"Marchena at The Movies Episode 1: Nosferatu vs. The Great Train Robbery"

Hi, I'm Steve Marchena, and I'm taking this class, Language of Film and TV, at Berkeley Online. This week, we're talking about how silent film creates meaning visually and how the language of film took shape before sound introduced spoken dialogue.
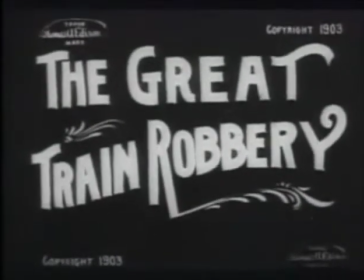[0:21]
From 1903, we'll look at The Great Train Robbery, which is prototypical of the Western genre of film.
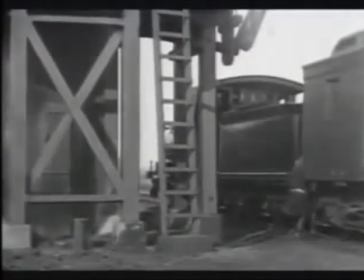[0:30]
And from 1922, we'll look at Nosferatu,
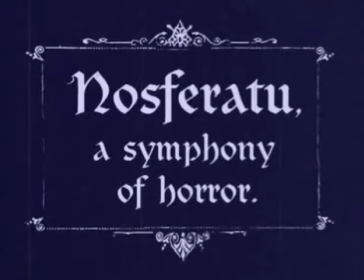[0:36]
which is a prototypical of the horror genre. One of the first differences, or the most obvious differences we notice about these films, is the depth of the story. And I think the use of film in general, a very early use, was this idea of studying things in slow motion that you couldn't study in real time with the naked eye.
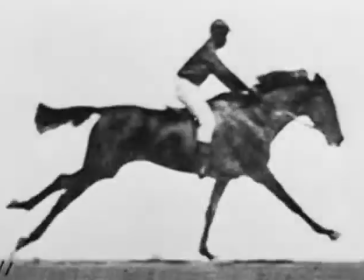[1:00]
For example, filming horses running so we can find out if they have all of their feet off at the ground at any point,
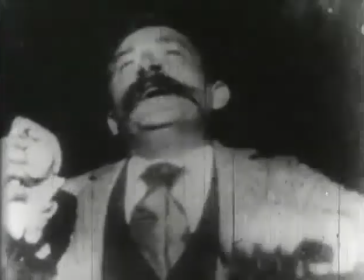[1:08]
or recording somebody sneeze. By 1922, it was an established practice to use multiple reels for your film. So, again, you could get that depth of story and complexity of subject matter with a longer feature length film.
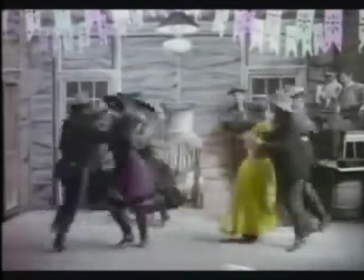[1:24]
Visually, one of the big differences between The Great Train Robbery and
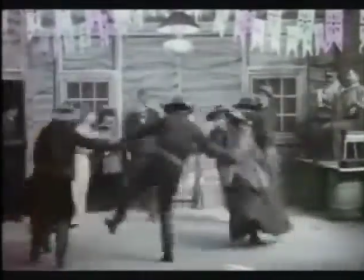[1:30]
Nosferatu is the use of color. So they didn't really have color film yet.
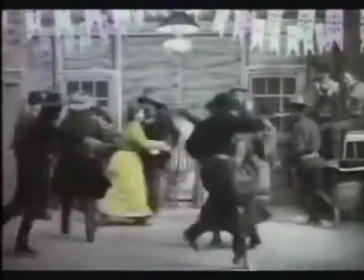[1:36]
In The Great Train Robbery, this woman is dancing and her dress is colored yellow.
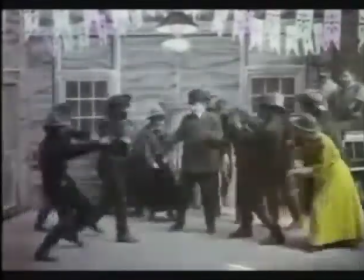[1:42]
What they actually would do would be hand paint the film after filming in order to add an effect like that.
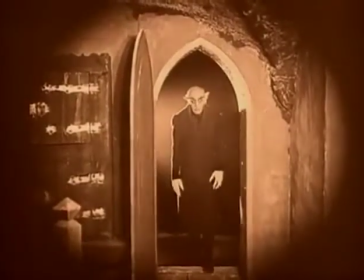[1:50]
In Nosferatu, they approach this a little bit differently, where they're changing the entire.
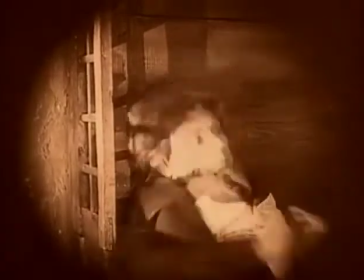[1:57]
This reminds me of Instagram,
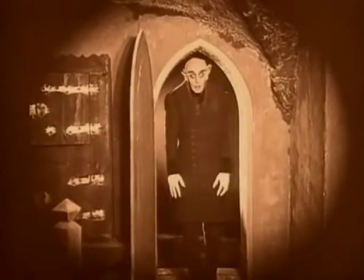[1:58]
where they're changing the entire color of the filter on the film from orangish yellow to purplish blue.
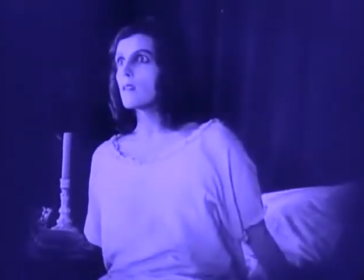[2:07]
Another change has to do with the moving camera. In The Great Train Robbery, there's a couple examples of the moving camera.
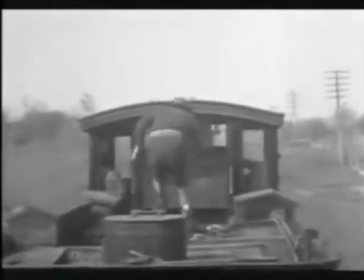[2:14]
There's filming on a moving train, for example.
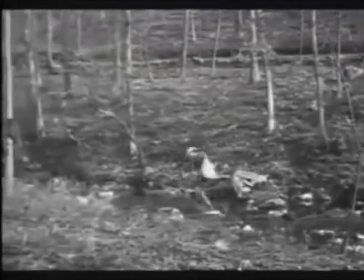[2:18]
And also, we have the moving camera to follow the action of the train robbers.
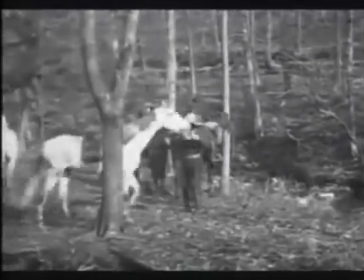[2:24]
Most of the shots are the camera is stationary. Nosferatu has a great mise en scene.
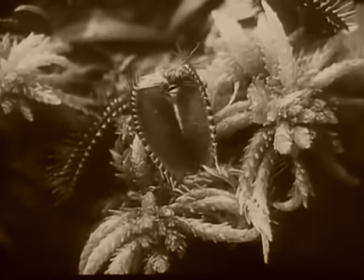[2:30]
They'll have extreme close-ups where we didn't really have that in The Great Train Robbery of this meat-eating plant.
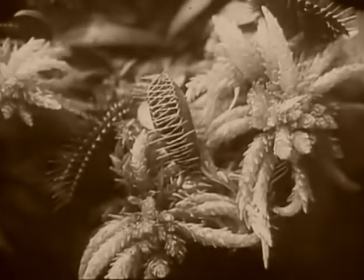[2:39]
It's pretty terrifying because it's a close-up and the detail of the fly. Thomas Hutter is running from Count Orlok's coffin.
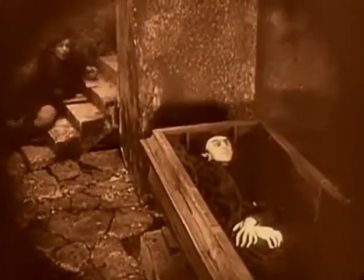[2:47]
He trips and falls, and the camera moves in closer.
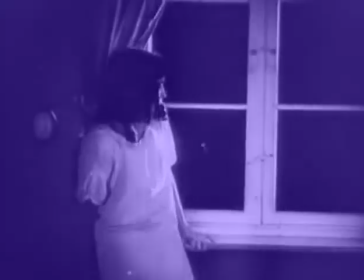[2:52]
Another technique that we see in Nosferatu is this idea that you could have somebody on screen looking,
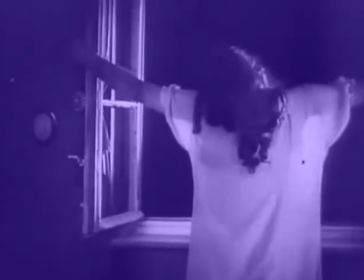[3:00]
and then the audience doesn't know what they're looking at, and then we cut to another camera angle,
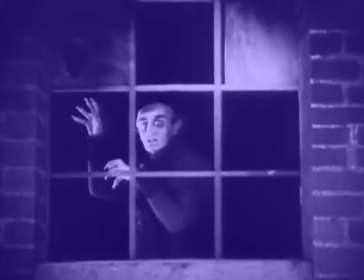[3:04]
and we see what they're looking at, and it's understood that these two things are connected when you see them in film. And we saw that in Nosferatu. We didn't really see that in Great Train Robbery, so I would consider that one of the advancements between
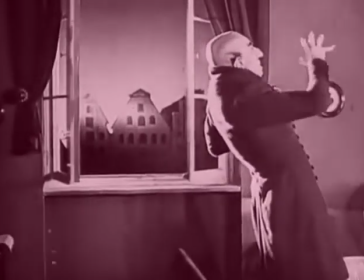[3:21]
1903 and 1922. Another thing that is pretty cool in Nosferatu is the special effects.
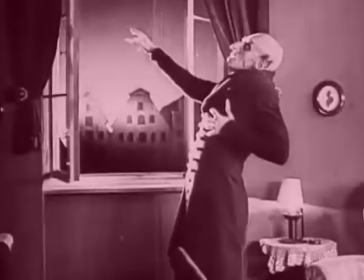[3:30]
Although I think we saw this type of effect where you stop the camera, you change the scene, and then continue the film rolling.
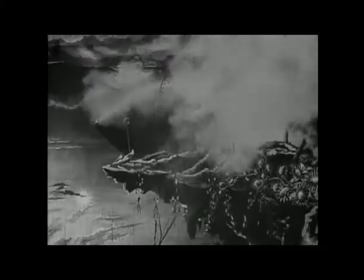[3:38]
We saw stuff like this in Trip to the Moon, which was from 1902, but it obviously became a more common practice.
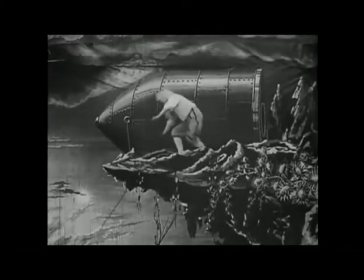[3:45]
We didn't see this type of an effect in Great Train Robbery, but here we see it again in Nosferatu. So this class is a lot of fun. We're looking at different silent films, and we're learning about the progress and advancement that these early filmmakers made.